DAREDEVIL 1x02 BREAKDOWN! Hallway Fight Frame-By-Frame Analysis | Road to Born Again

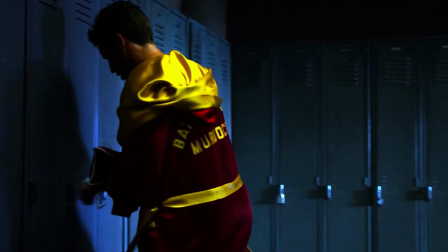747s
No images, just the sounds. And after knocking out Creel in the fifth, Jack rushes back to the locker room for a quick getaway, but he cannot help but take in the crowd's chanting of his name.
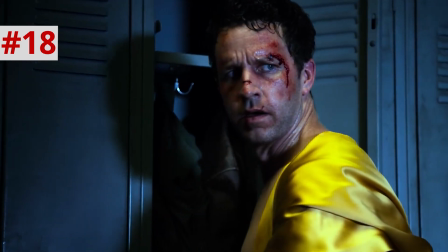756s
Sadly, these precious seconds probably help the mob catch up to him later in the alley.
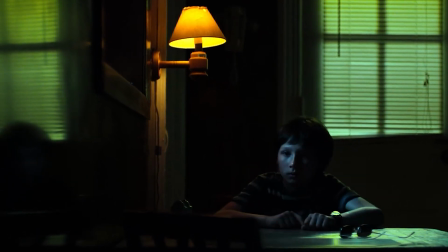760s
And like the ring of the bell in the gym earlier, now Matt jumps from the sound of the gunshot in the street below, and for one last time, Matt feels his dad's face.
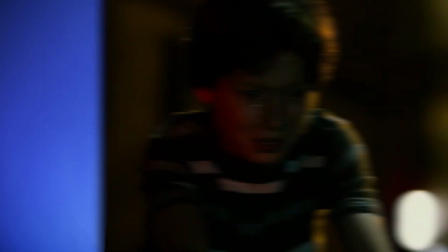768s
Ugh, heartbreaking. He switches from repeating "dad" to the more childlike and innocent "daddy," pleading with him.
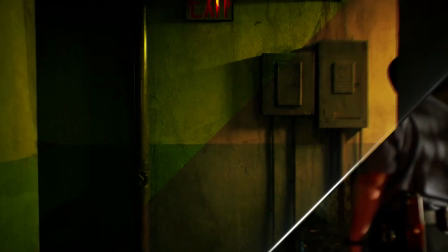774s
And now, this is it. The most iconic scene of the whole series, a 5.5 minute long take of Matt giving the business to the Russian traffickers in a hallway. Right now, I'm speeding through the whole thing so that you can see it in all its unbroken, glorious entirety,
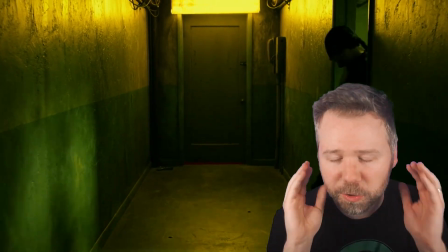789s
but I'm gonna break it down here beat by beat because there is so much good attention to detail in the way this is directed.
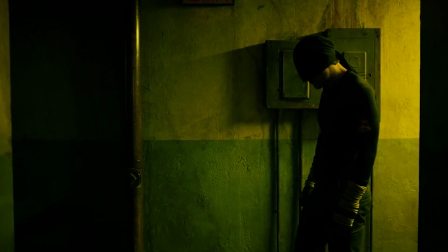794s
First off, remember, Matt is going into this fight already wrecked, several broken ribs, some lacerations that have only just started to been stitched up, and a freaking collapsed lung.
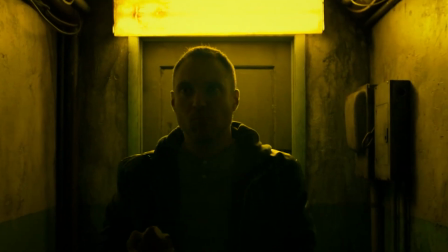802s
But this sequence begins by smartly giving us a geography of the hallway layout, where exactly the kid is,
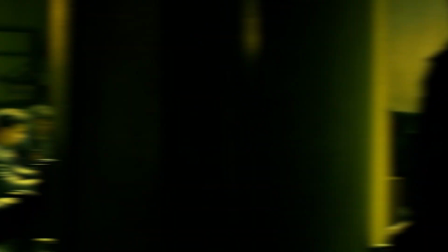808s
those Russians playing cards in the other room, everything Matt has to get through to get to this kid.
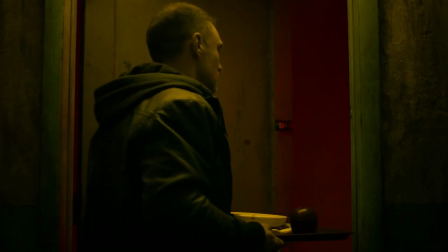812s
A Russian brings the kid his meal, and we hear that kid crying for his daddy, just like we've been hearing Matt do this episode, and the steals his apple.
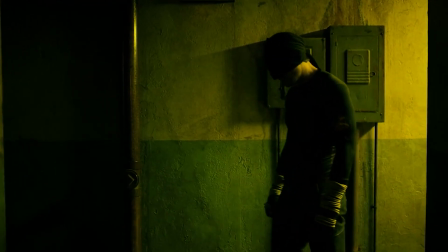819s
And Matt enters, arms at his sides, just as he told Father Lantum last episode how his dad would always enter the ring, arms at his sides.
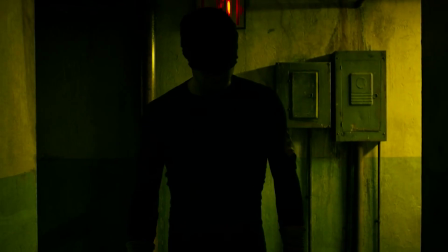826s
The cut man has crossed into the ropes. Yellow and green fluorescent light fills the space.
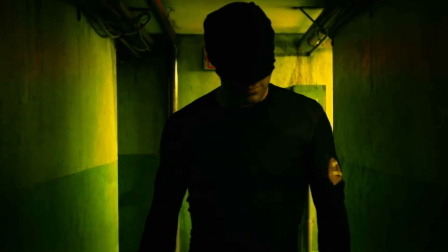831s
And as Matt passes the first room, his head slightly cocks to the side as he registers everything he can hear about those inside.
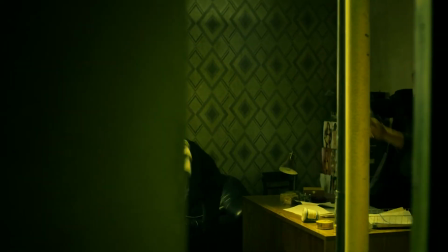837s
Matt swings open the door and goes to work. This door swings shut though, allowing the stunt double to swap in seamlessly.
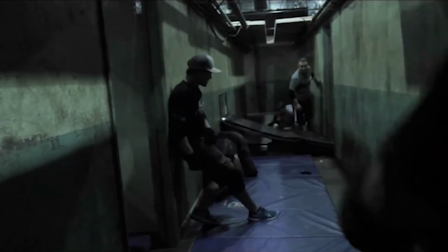843s
And the stunt fighter here is Chris Brewster, who also did stunts in Captain America Winter Soldier. We don't see what goes down at first, but the door breaks open when Matt throws a guy through it.
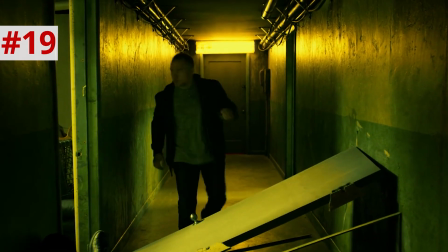852s
That apple thief marches down the hallway, and Matt, able to hear him approaching through all that fighting, times the throw of a microwave perfectly so that it hits the guy in the head.
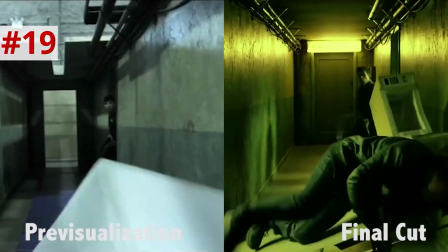860s
Think about it, Matt threw an appliance into an empty doorway, knowing that a guy's head would soon be there.
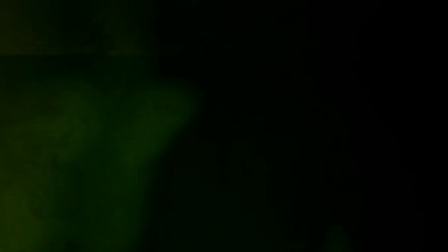865s
Now, the camera glides past Matt, and one would think that they could conceal a cut here, but according to Chris Brewster, they did all of this in a true one-er, shooting 12 takes of it.
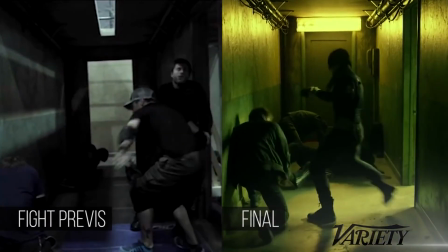874s
So they might have stitched together some different takes, but every take you saw, they did it all the way through,
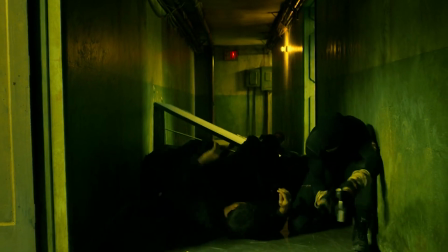878s
which you can totally see frenzy and their physical exhaustion as they go, which is why they choreograph a beat here where Matt is on the ground catching his breath and the Russians are
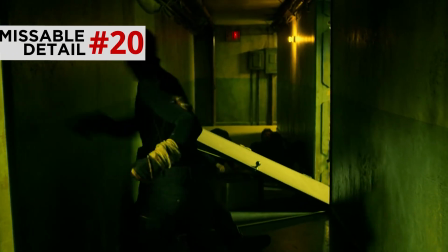885s
regrouping too, and then Matt continues to fight through them. One of them actually comes back behind Matt, and Matt throws the gun at him, and the guy falls back and knocks the camera a bit.
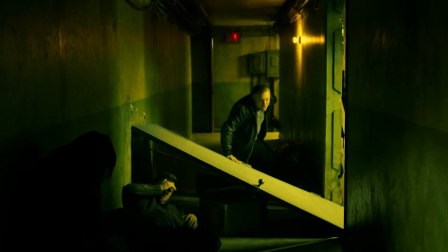894s
They keep it in because it proves how authentic this all is. It's a small number of Russians, but they keep getting back up, which is more realistic for a fight.
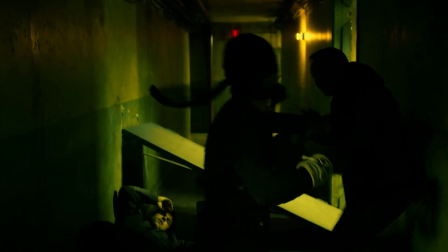901s
They just keep getting more and more tired as they go.
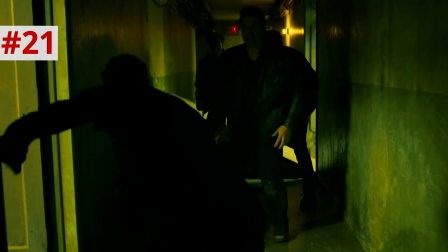903s
Matt could end it faster by using one of these guns to shoot them, but he doesn't, because he is a non-lethal killer, at least he tries to be.
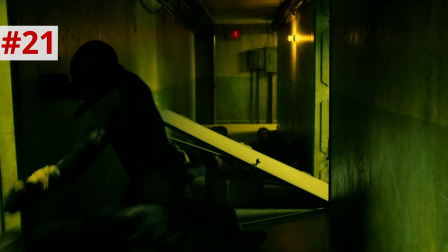910s
But really, I think he just doesn't want a stray bullet to hit the kid.
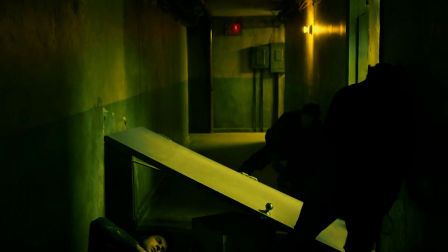913s
And as the fight continues, it's interesting how the knockdown door gives a strong diagonal element to the scene, a springboard for all these fighters to leap off of.
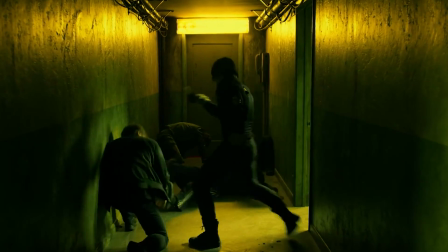920s
And as the fight enters its final act, at one point Matt leaps from the wall to punch someone, and you can see he's just spent.
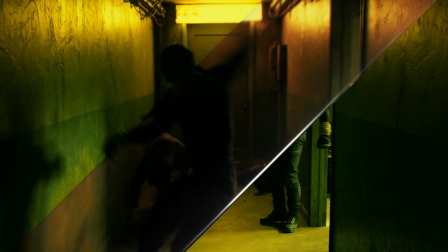926s
He has to lean against the wall just to hold himself up. And so now the Russians are able to grab him and get in some solid hits.
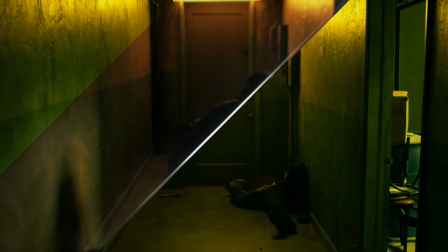932s
They take him back into the room, and again, we don't see into that room, but Matt comes back out and does an impressive acrobatic flip kick,
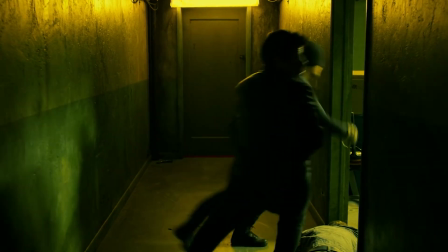938s
and then punches a guy until his final hook throws him back into the room,
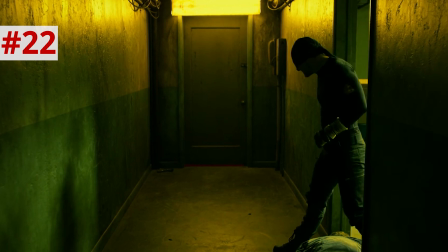941s
where Stuntman Brewster swaps back out with Charlie Cox, who sells this exhaustion to finish the scene.
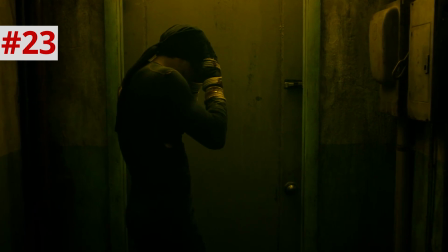947s
And perhaps my favorite detail, before Matt goes in that kid's room, he raises his mask, because he doesn't want to scare the kid.
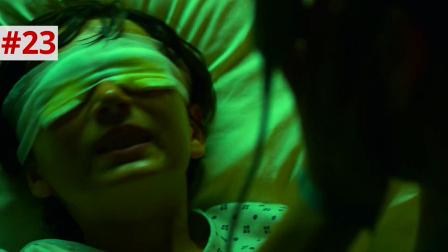954s
And he knows that for him, being able to sense his father's face was the only thing that could calm him down.
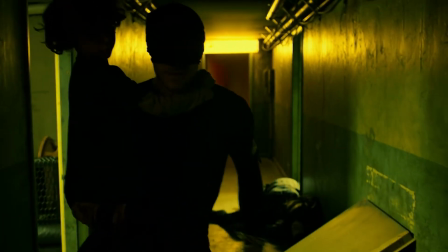959s
And as he carries the kid out, he steps on the door, which after several minutes of several ripped dudes leaping off this thing,
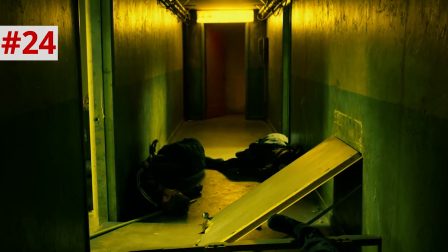965s
the door finally now breaks as Matt steps on it. Like, as he walks away, you can see only now is it snapped in two.
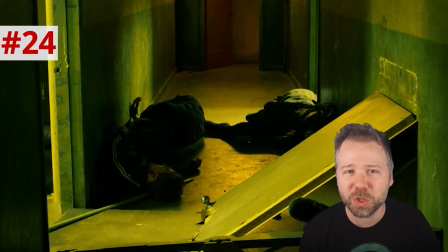972s
Our cut man has finally broken down the door of the crime of Hell's Kitchen. Oh, yes. Magnificent. Thank you so much for watching episode 2 of our Road to Born Again Daredevil rewatch series.
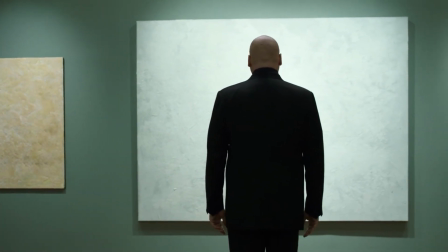981s
Both Jessica and I will be back next week for episode 3, Rabbit in a Snowstorm.
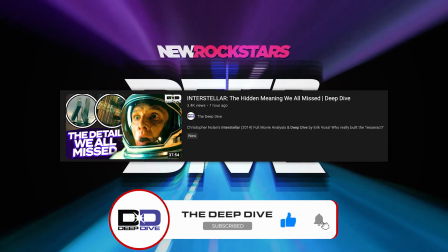985s
Subscribe to our new channel, The Deep Dive, and watch my analysis of Christopher Nolan's Interstellar, and you can support our growing network by grabbing something from our merch store, nerdriot.shop. Subscribe to New Rockstars on YouTube and on all social platforms.